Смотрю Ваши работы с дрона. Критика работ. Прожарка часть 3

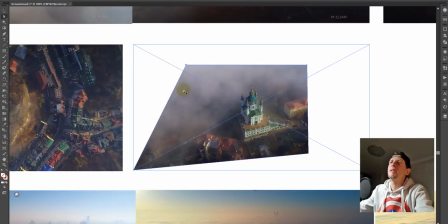И показал, как будто мы сымитировали, что мы сняли ее близко.
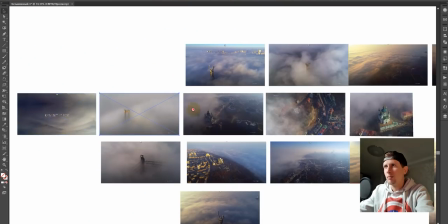Почему-то многие это стесняются. Туман, мост, общий план, план в плане.
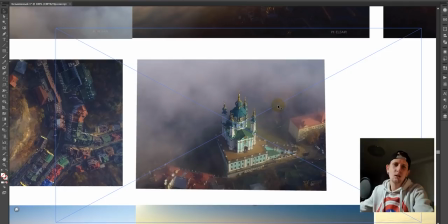И, ну, типа, в мерках дрона крупный возьмем. Можно да еще будет кропнуть картинку, типа...
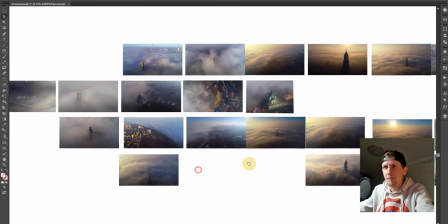Но логику ты понял. После этого кадра потихоньку мы можем перейти по цветности на...
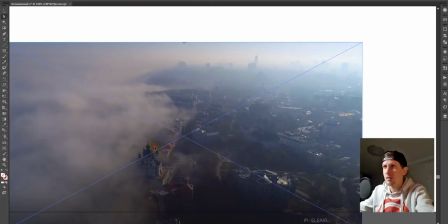Этот кадр мы уже точно выкидываем. Все, он уже точно нигде не ляжет. Можно про него забыть.
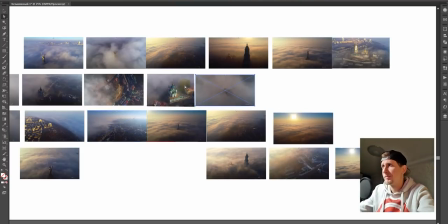Очень красивый таймлапс был сверху. Вот этот красивый кадр, просто бомбический.
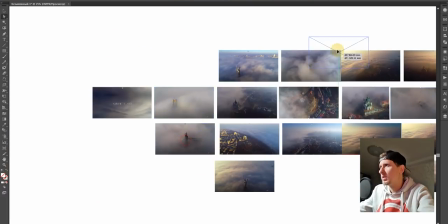Потом у тебя был кто-то из них. Вот еще два кадра у нас есть этого московского моста.
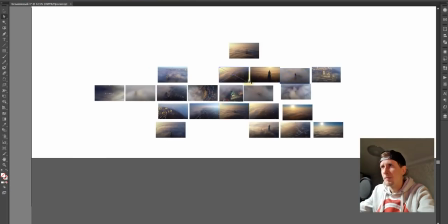Вот есть два кадра с московского моста. Смотри, давай подумаем, что мы можем сделать.
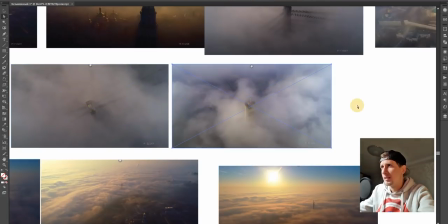В принципе, и сверху можно его показать. И спереди можно показать. Я не помню, это таймлапс или не таймлапс.
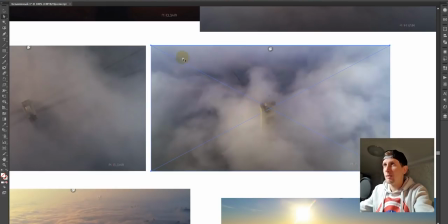Если это не таймлапс, на твоем месте я бы кропнул картинку. Или сделал бы имитацию кропа. То есть сделал бы на таймлайне приближение картинки. И ты сделал бы более динамическую картинку.
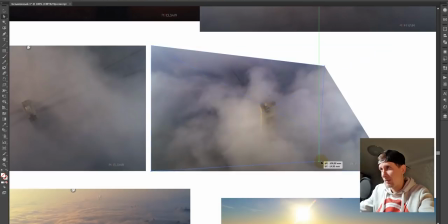Из того, что, в принципе, у нас почти похожие кадры. Я бы кропнул эту картинку и сымитировал, опять же, как будто мы сняли ее близко.
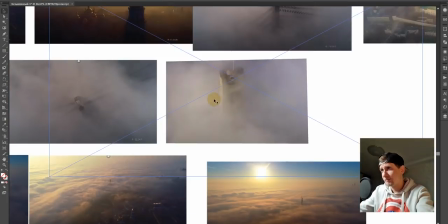И как видишь, мы сделали имитацию типа ближнего плана этого моста.
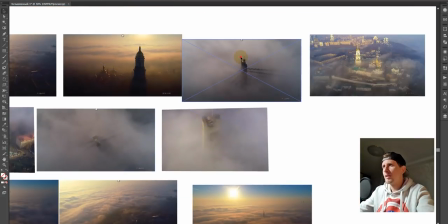Мы показали его в плане, как он выглядит, и потом мы его покрутили.
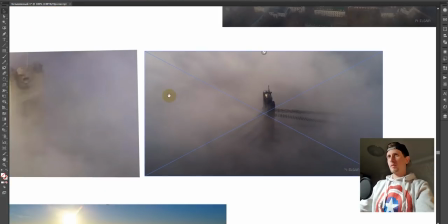Вот мы его покрутили, Вот, и мне кажется, это было бы намного лучше из того, что ты предложил нам.
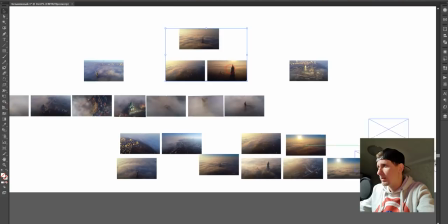Что у нас по цвету? По цвету мы складываем все в один тон, то есть здесь все сложены в одно место.
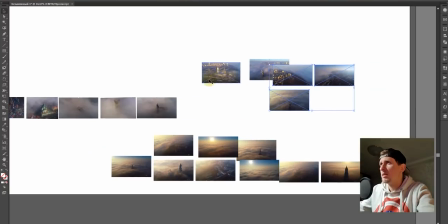Теперь берем и смотрим, что у нас осталось по цвету. И видим, что у нас осталось 5 кадров.
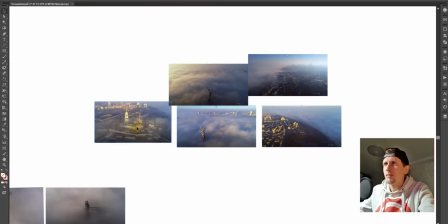Давай мы их сравним между собой, посмотрим, кого куда поставить и что там изображено. София осталась, родина мать 2 кадра и общаки.
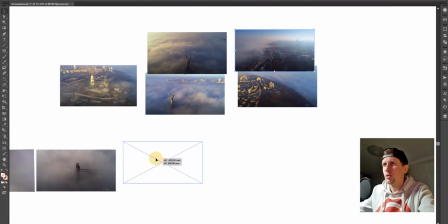Этот общак у нас, в принципе, можно сюда его поставить. По балансу он у нас не попадает.
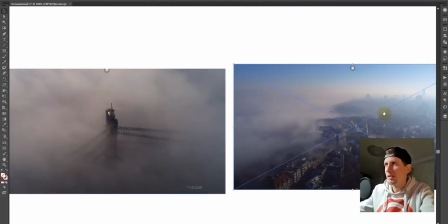Но он будет у нас как переходящий. Его нужно будет просто вытянуть по балансу с этим. Убрать немножко синевы, и он выровняется и убрать насыщенности.
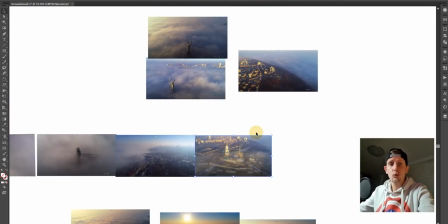То есть это у нас будет переходной кадр. И переходной кадр постепенно на лавру.
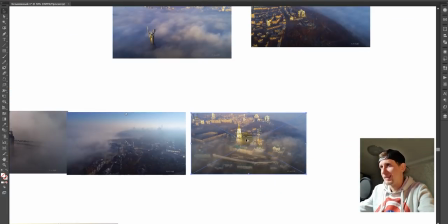Тоже убрать немножко фиолетового, убрать насыщенности. И мы постепенно телепортировались в следующую локацию.
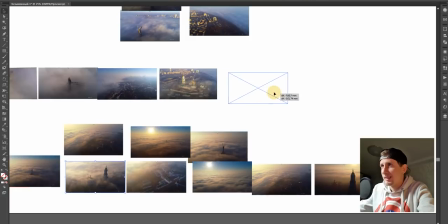Потом очень сильный кадр у тебя был вот этот. Потом я поставил бы вот этот кадр.
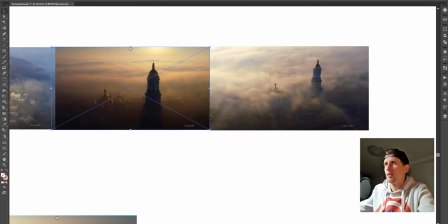Это было просто бы супер-мега круто. Вот я тебе просто рекомендую так сделать.
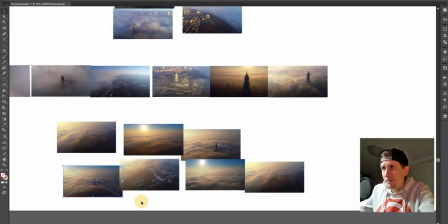Дальше что у нас осталось? У нас осталась родина-мать. И переходящий кадр города.
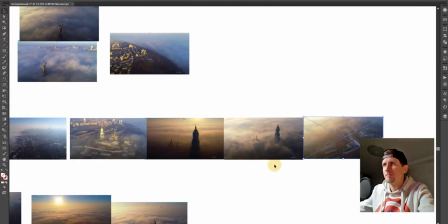Вот этот кадр можно сделать. Кстати, я бы наоборот даже этот кадр города с переходом выкинул вообще.
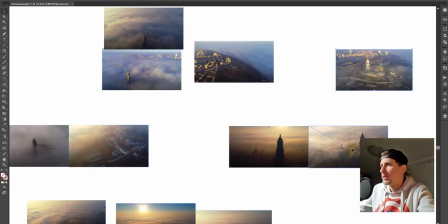Поставил бы вот этот кадр. Сразу после него поставил бы вот этот. Потом вот этот.
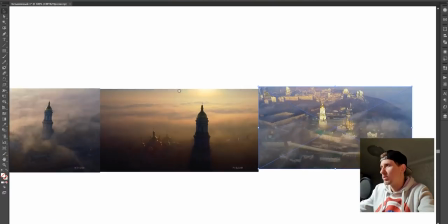И общий план сверху, убрал бы немножко фиолетово, добавил немножко, убрал немножко насыщенности.
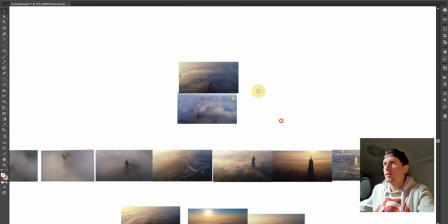Этот кадр я бы вообще убрал, он мне не нравится. И родина мать, давай теперь отбирать то, что у нас и так перебор по родине мать.
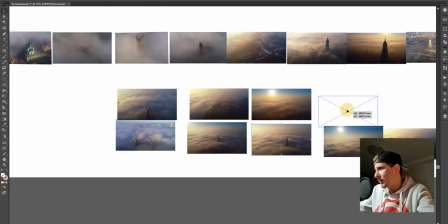Опять родина мать, родина мать, родина мать, родина мать. И два вообще почти одинаковых кадра, только с дальним планом родины матери.
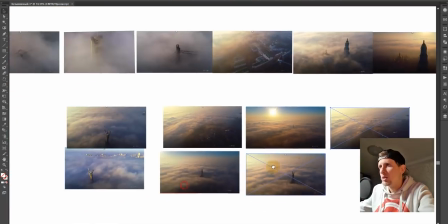Этот кадр мы точно выбрасываем, нам не нужен. И что у нас получается? Родина мать, родина мать.
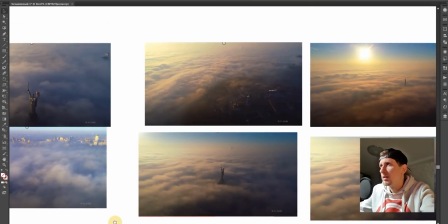Синяя родина мать очень сильно проигрывает. Но она показывает нам сзади интересный план города.
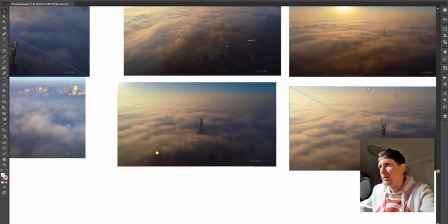Этот план тоже мне нравится неплохой, этот план тоже прикольный. Эти два плана вообще между собой одинаковые, я бы их просто один из них убрал.
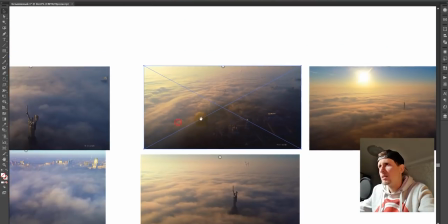Это слишком дальний план родины мать через Софию, через Лавру, я бы тоже убрал.
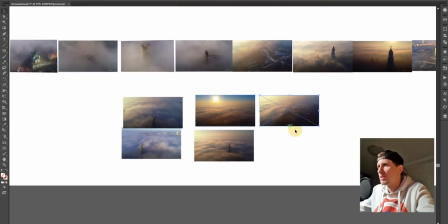И слишком дальний план, прям мега космический, я бы, наверное, тоже убрал, потому что у нас есть этот план.
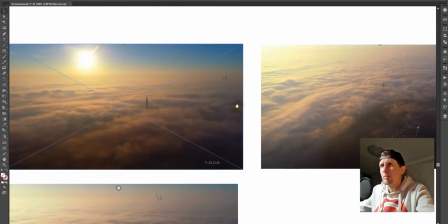И этот план бы тоже убрал.
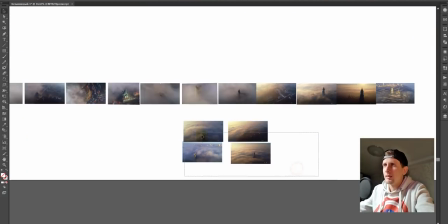И понимаешь, таким образом, из-за того, что ты мало нахватал средних крупных планов на одну локацию, у нас получается, что мы все выбрасываем, и остается у нас,
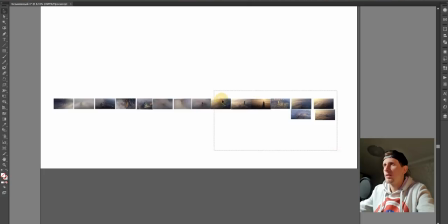ну, очень мало остается кадров. И как мы видим,
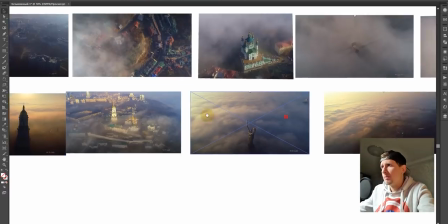после того, когда мы разбили твой ролик, итак, лавра пошла, и начнем с первого кадра, с дальнего плана.